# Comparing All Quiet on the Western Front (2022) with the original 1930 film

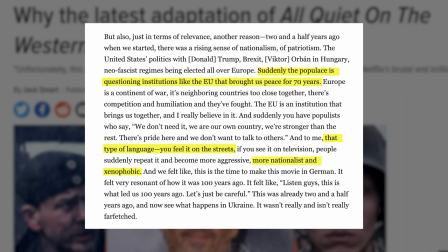[20:30]
Rather, Berger felt this story could respond to the growing xenophobia, nationalism, and dissatisfaction with international cooperative organizations within Europe.
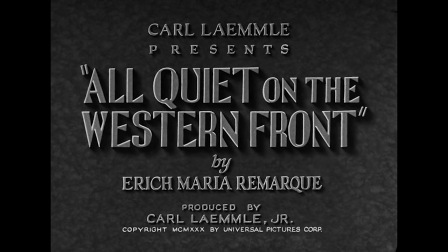[20:39]
Second, Alquine on the Western Front had only been adapted in English,
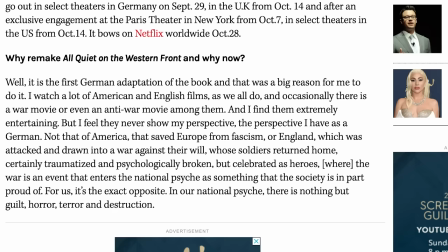[20:44]
and Berger wanted to go back to the German novel and make a German film out of it.
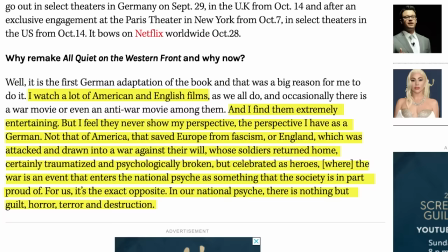[20:48]
He told the Hollywood Reporter, I watch a lot of American and English films, and I find them extremely entertaining, but I feel they never show my perspective, the perspective I have as a German. Not that of America that saved Europe from fascism or England, which was attacked and drawn into a war against their will,
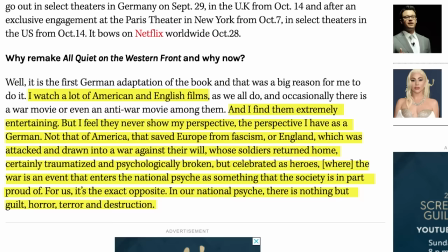[21:05]
whose soldiers returned home, certainly traumatized and psychologically broken, but celebrated as heroes, where the war is an event that enters the national psyche as something that the society is in part proud of.
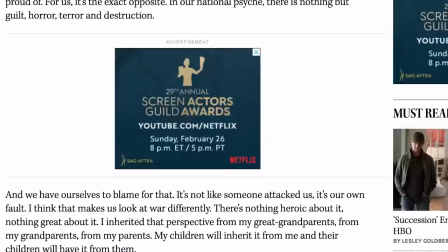[21:18]
For us, it's the exact opposite. In our national psyche, there is nothing but guilt, horror, terror, and destruction.
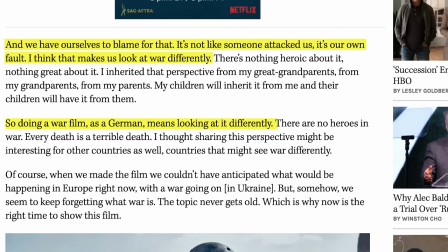[21:26]
And we have ourselves to blame for that. It's not like someone attacked us, it's our own fault. I think that makes us look at war differently. So doing a war film as a German means looking at it differently. What exactly that looks like in his film, we'll get into.
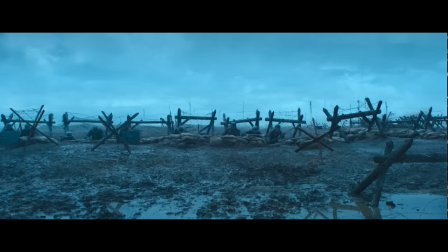[21:41]
So Berger and screenwriters Leslie Patterson and Ian Stokel set about reworking the English draft into a new German version.
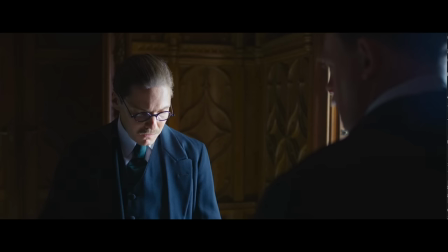[21:48]
And wow, did they change it a lot. In fact, the more I think about this film, the more I consider it generous to even call it an adaptation of the novel,
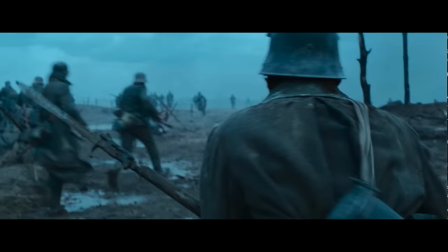[21:56]
as opposed to just another World War I film that happens to share a few characteristics with the novel.
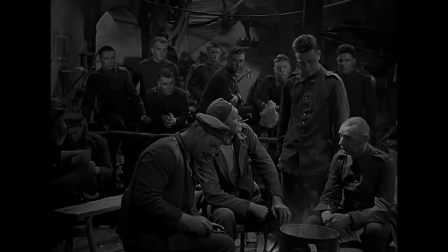[22:02]
That said, I do think there's value in understanding how the film responds to the original material from this vantage point in history. As I mentioned earlier, the original film is highly indebted to the novel, borrowing much of the dialogue from the text.
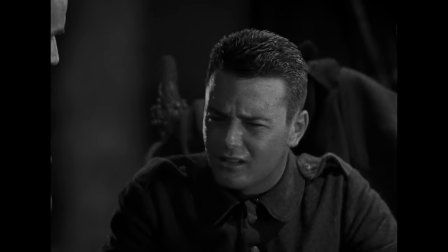[22:16]
Leaning on Remarque's words so heavily can occasionally give the film a play-like quality that, while beautiful and incisive, wouldn't quite work in a modern film.
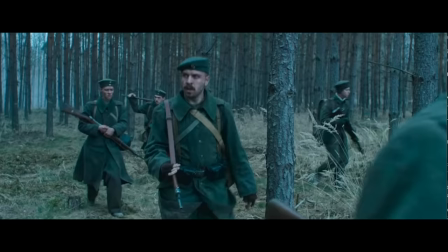[22:25]
Instead, Berger goes for a standard show-don't-tell approach, which I think has its positives and its negatives.
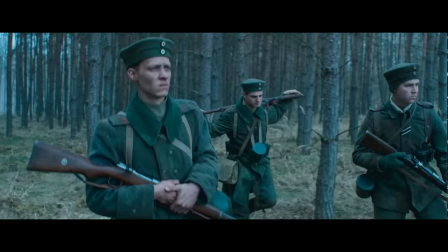[22:32]
On the one hand, the dialogue feels much more natural, less pulled straight from a narrativized internal monologue.
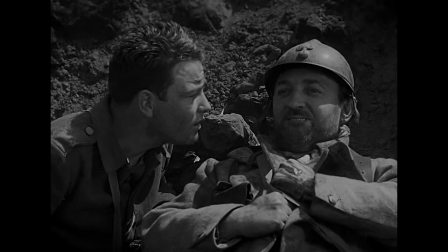[22:38]
For example, in this scene, Paul regrets having stabbed a French soldier as he watches him die, so he tends to his wombs and offers him water.
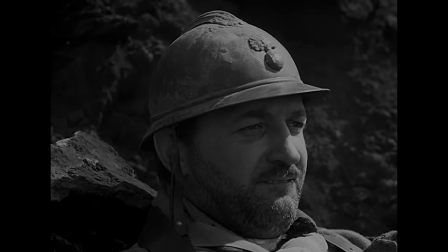[22:46] We don't literally need to hear him say, You see, when you jumped in here, you were my enemy, and I was afraid of you.
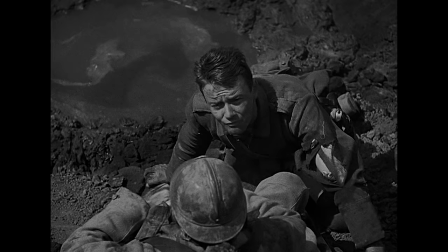[22:53] But you're just a man like me, and I killed you.
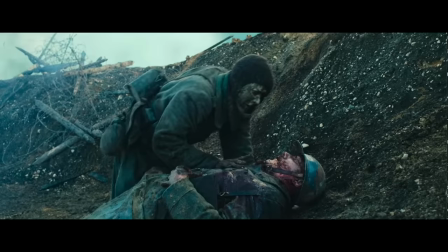[22:56]
Beautiful as I actually think this monologue is, we can infer this through his actions, which is exactly what Berger chooses to do.
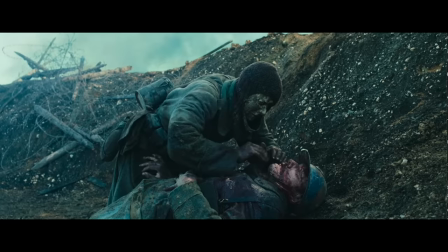[23:03]
The Netflix version subtracts dialogue but hits the same plot points and lets the audience do some of the interpretive work.
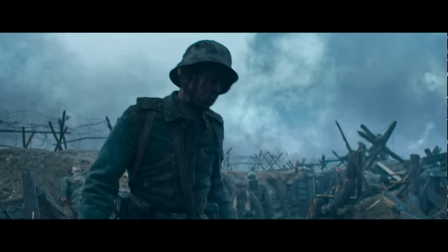[23:09]
He does this effectively throughout the film.
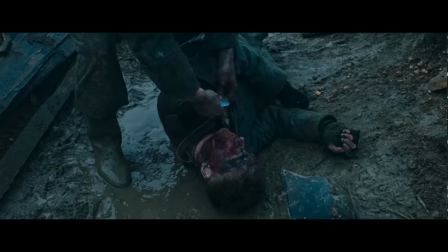[23:12]
We can infer how indifferent Paul becomes to death not by hearing it through a speech but by watching him obediently walk through the trenches to collect dog tags.
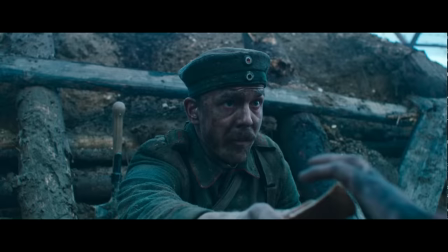[23:21]
We can infer Cat is resourceful by watching him offer a piece of bread to Paul instead of just saying that he's resourceful.
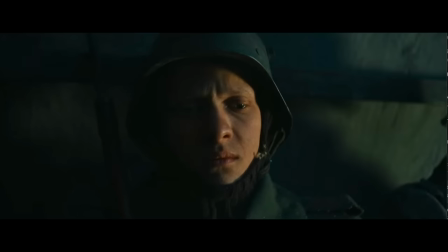[23:28]
Still, by distancing itself from the novel in this way, the film also loses track of the original film's nuance.
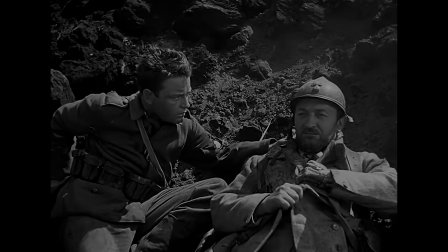[23:35]
The scene with the French soldier is actually also a great example of this.
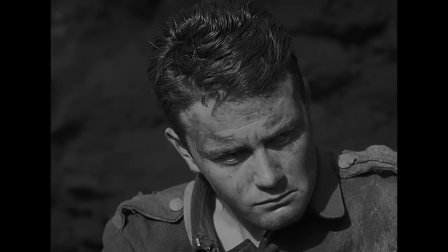[23:39]
Paul's monologue in 1930 not only expresses sympathy for the other soldier and deep regret for his actions,
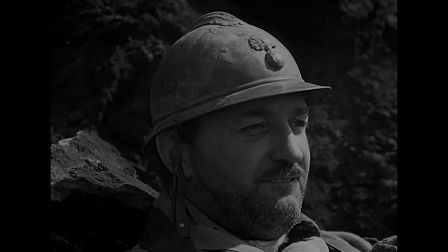[23:45]
but also specifically blames larger uncontrollable forces for putting them in that position in the first place.
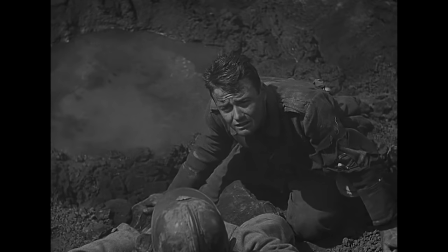[23:52] Oh God, why did they do this to us?
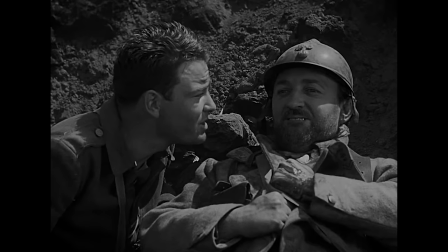[23:55] We only wanted to live you and I. Why should they send us out to fight each other?
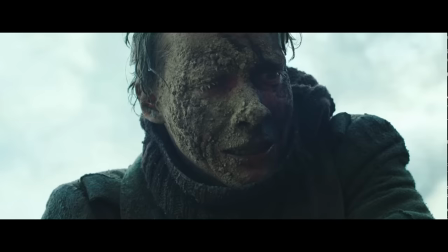[24:01]
By omitting this speech in the latest version, we lose that understanding of Paul as someone who's thinking about the condition of the common soldier in a wider conflict.
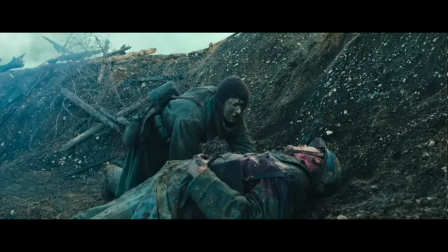[24:10]
It's still a sad and effective scene, it's just lost a layer of meaning.
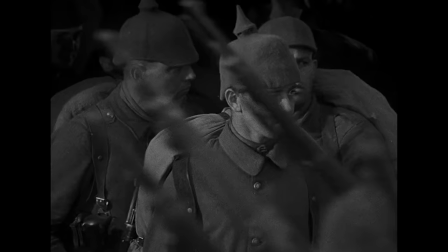[24:16]
There are ample examples of this.
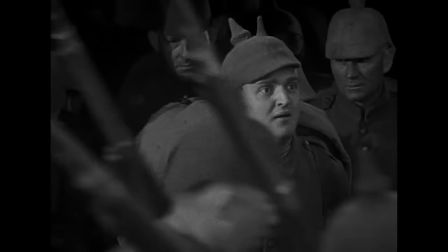[24:18]
In 1930, Paul constantly remarks upon figures in leadership positions who adversely affect his experience with the war.
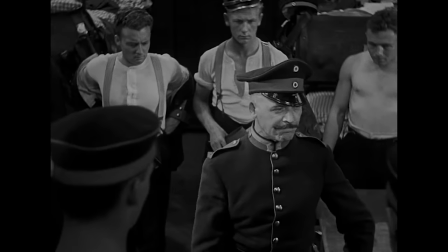[24:26]
Take the character Himmelschoss, who, though a postman in civilian life, serves as a drill sergeant of sorts for the boys when they enter training.
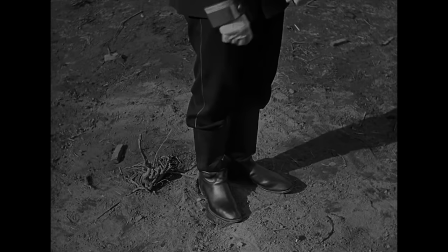[24:35]
Suffering under his vindictiveness, Paul reflects on how powerless,
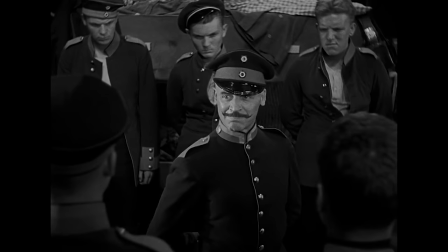[24:39]
anonymous men who may not be abusive in normal life suddenly turn into soulless monsters the minute they're given a modicum of power over others.
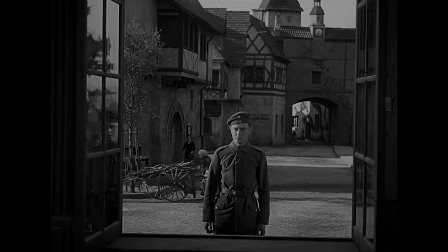[24:49]
Himmelschoss is entirely omitted from the 2022 version. Another example, in the original,
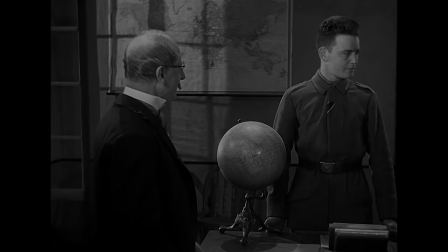[24:54]
Paul returns home on leave and visits the classroom where he had initially absorbed wartime
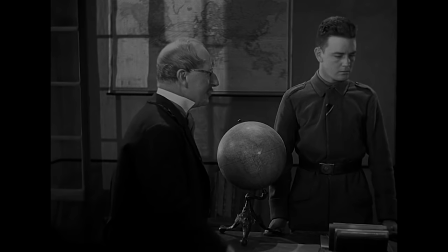[24:59]
propaganda about becoming a hero and the honor of serving the fatherland.
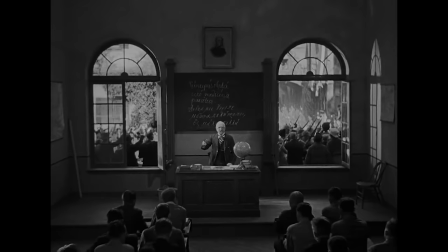[25:04]
When asked to discuss his experience with the class, he delivers a bitter,
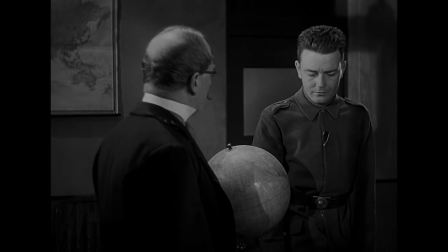[25:09]
sorrowful warning to the students, blaming the messaging he received there for misleading him.
I heard you in here reciting that same old stuff, making more Iron Men, more young heroes.
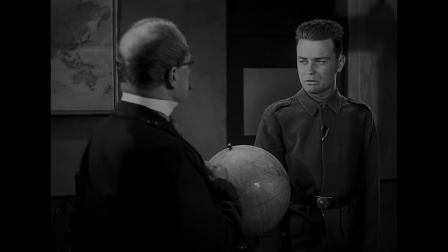[25:22] You still think it's beautiful and sweet to die for your country, don't you? Well, we used to think you knew.
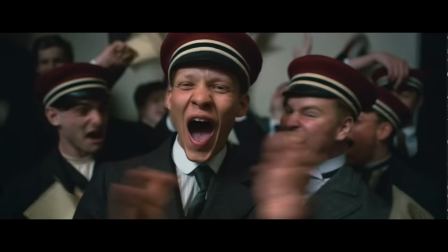[25:29]
Again, this episode is omitted in the 2022 version. Clearly, in this recent film, Paul morphs from a bright-eyed,
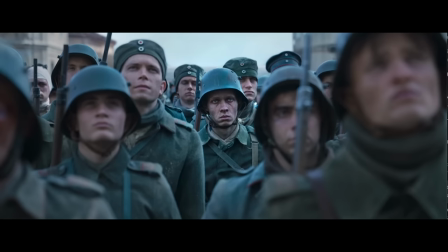[25:37]
excited young lad into a deadened husk of his former self, which is the same arc as in the original material.
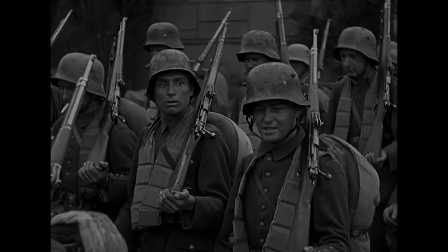[25:43]
And Felix Kammerer is great, by the way. But this film reduces the cause of his disillusionment to the violence around him,
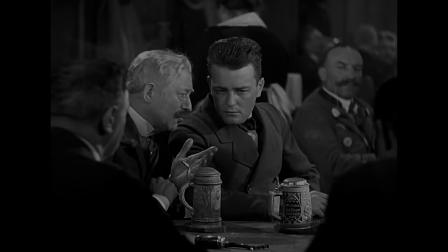[25:50]
rather than the violence as well as the clear dysfunction and carelessness of the systems around him.
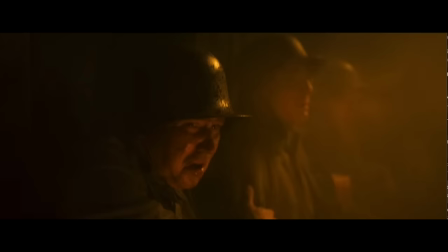[25:58]
Paul almost never thinks about why he's there, nor does he interact with his superiors until the very end.
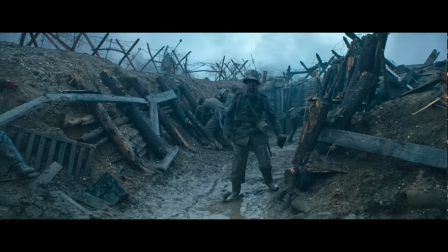[26:04]
Instead, he's just put through barrage after barrage, carnage that shocks in its severity,
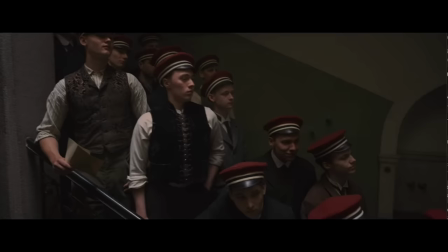[26:09]
and instructs the audience to reach the fairly obvious conclusion that trench warfare destroys a person's soul.
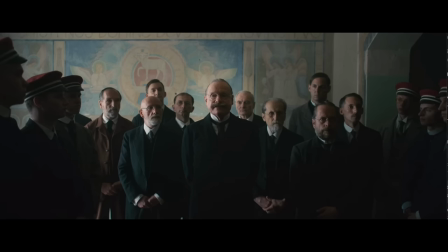[26:16]
Still, that doesn't mean Berger's version is shying away from the wider context. In fact, quite the opposite.
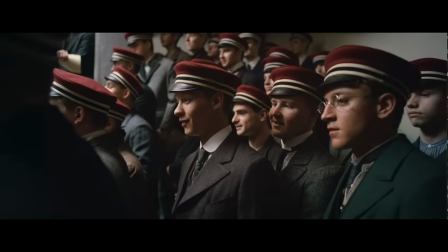[26:22]
The film removes Paul as a character from any larger conversations about the war,
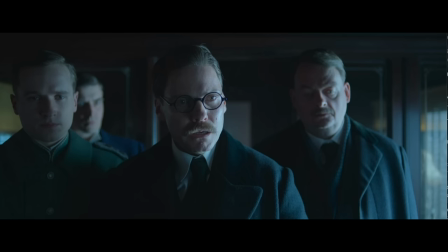[26:26]
but substitutes his personal introspection with depictions of actual international diplomacy.
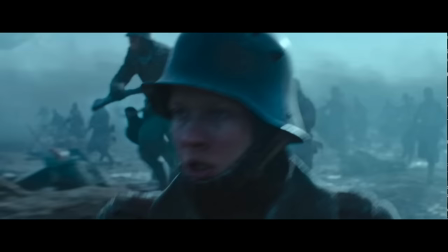[26:33]
In perhaps the most obvious change from the novel and 1930 version,
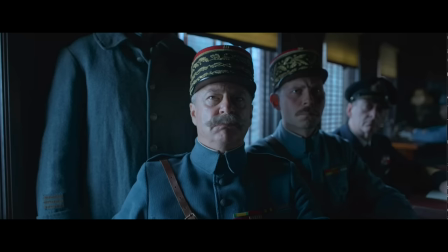[26:37]
Berger's screenplay cuts between Paul's experience on the front line and a German delegation traveling to negotiate the armistice that ends the war.
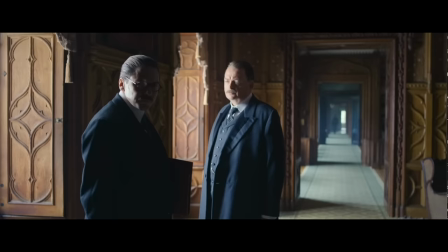[26:46]
Our protagonist in these scenes is Matthias Erzberger, who was a real-life politician who spent the final years of the war advocating peace.
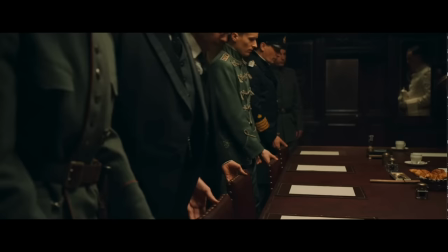[26:54]
Played by Daniel Bruhl, he functions within this screenplay as the voice of reason.
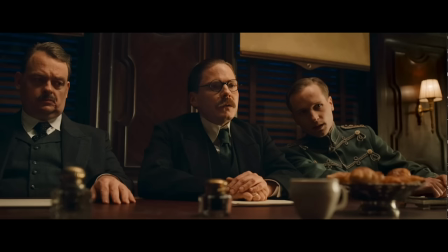[26:59]
Knowing what we know about the front line from Paul, we root for him to quickly end the madness and sign the document, even as other members of the delegation push back against Germany's capitulation.
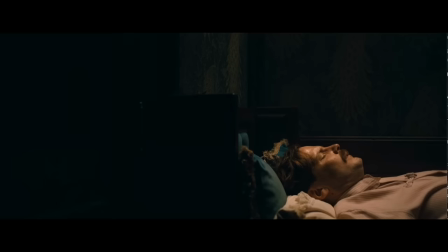[27:12]
Erisberger's inclusion in this story is striking to me, largely because of the events I described earlier. In 1930, Nazis opposed All Quiet because it didn't properly glorify the war,
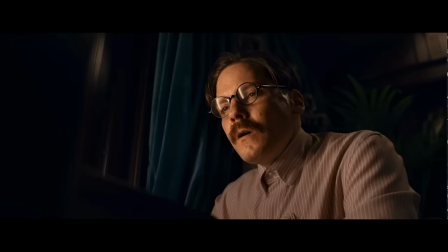[27:23]
because it didn't perpetuate the lie that government officials who signed the armistice were criminals who had betrayed Germany, stabbed it in the back.
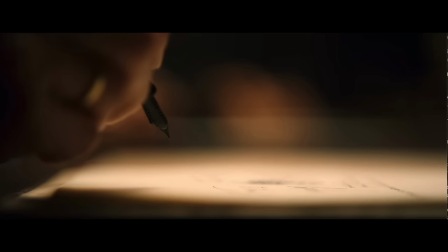[27:31]
In real life, Erzberger was targeted for his involvement with the armistice,
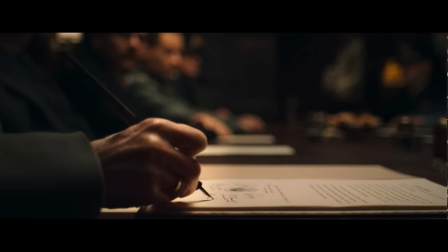[27:36]
and in 1921 was assassinated by members of a right-wing terrorist group.
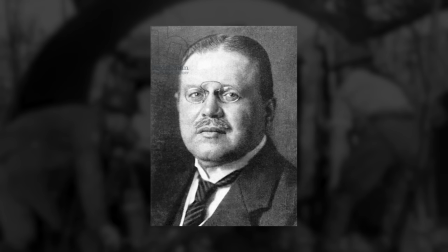[27:42]
A terrorist group which, no shit, was deeply anti-Semitic and later aligned with the Nazi party.
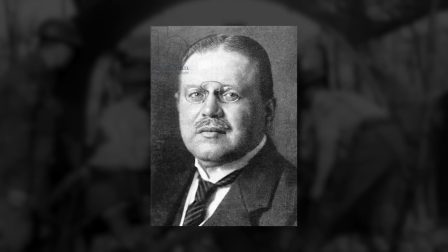[27:48]
This connection creates an uncanny timeline.
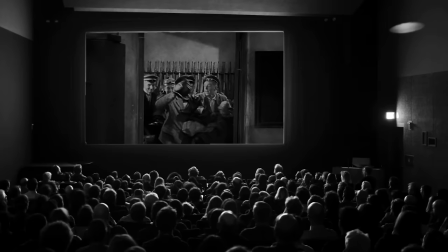[27:51]
From Erzberger signing the treaty in real life, to his murder, to Nazis denouncing the end of the war,
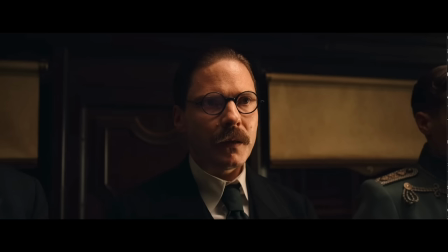[27:58]
then protesting a film that openly called that war a mistake, to now this version of that same film, framing Erzberger as a hero.
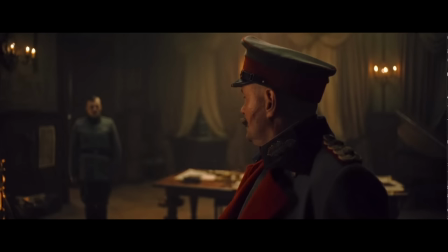[28:07]
Berger isn't blind to this history, and to illuminate it, he pairs this real-life political figure with an entirely fictional one,
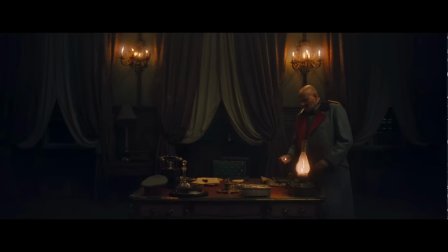[28:15]
the imaginary General Friedrichs, who represents the warmongering contingent of the German army that opposes surrender.
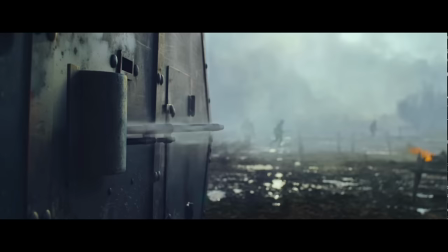[28:23]
This character seems to have been invented A, to demonstrate the contrasting conditions afforded to officers versus the infantry,
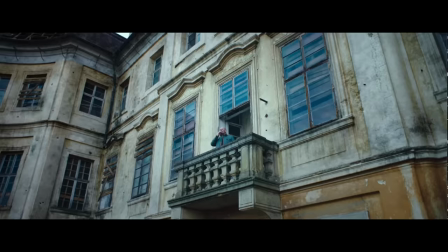[28:30]
it's very easy to make decisions about other people's lives from a place of comfort, and b to make the film's new ending work.
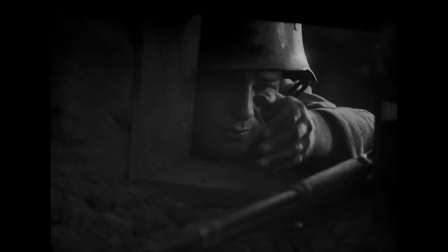[28:38]
The ending in the original film is extraordinarily poetic.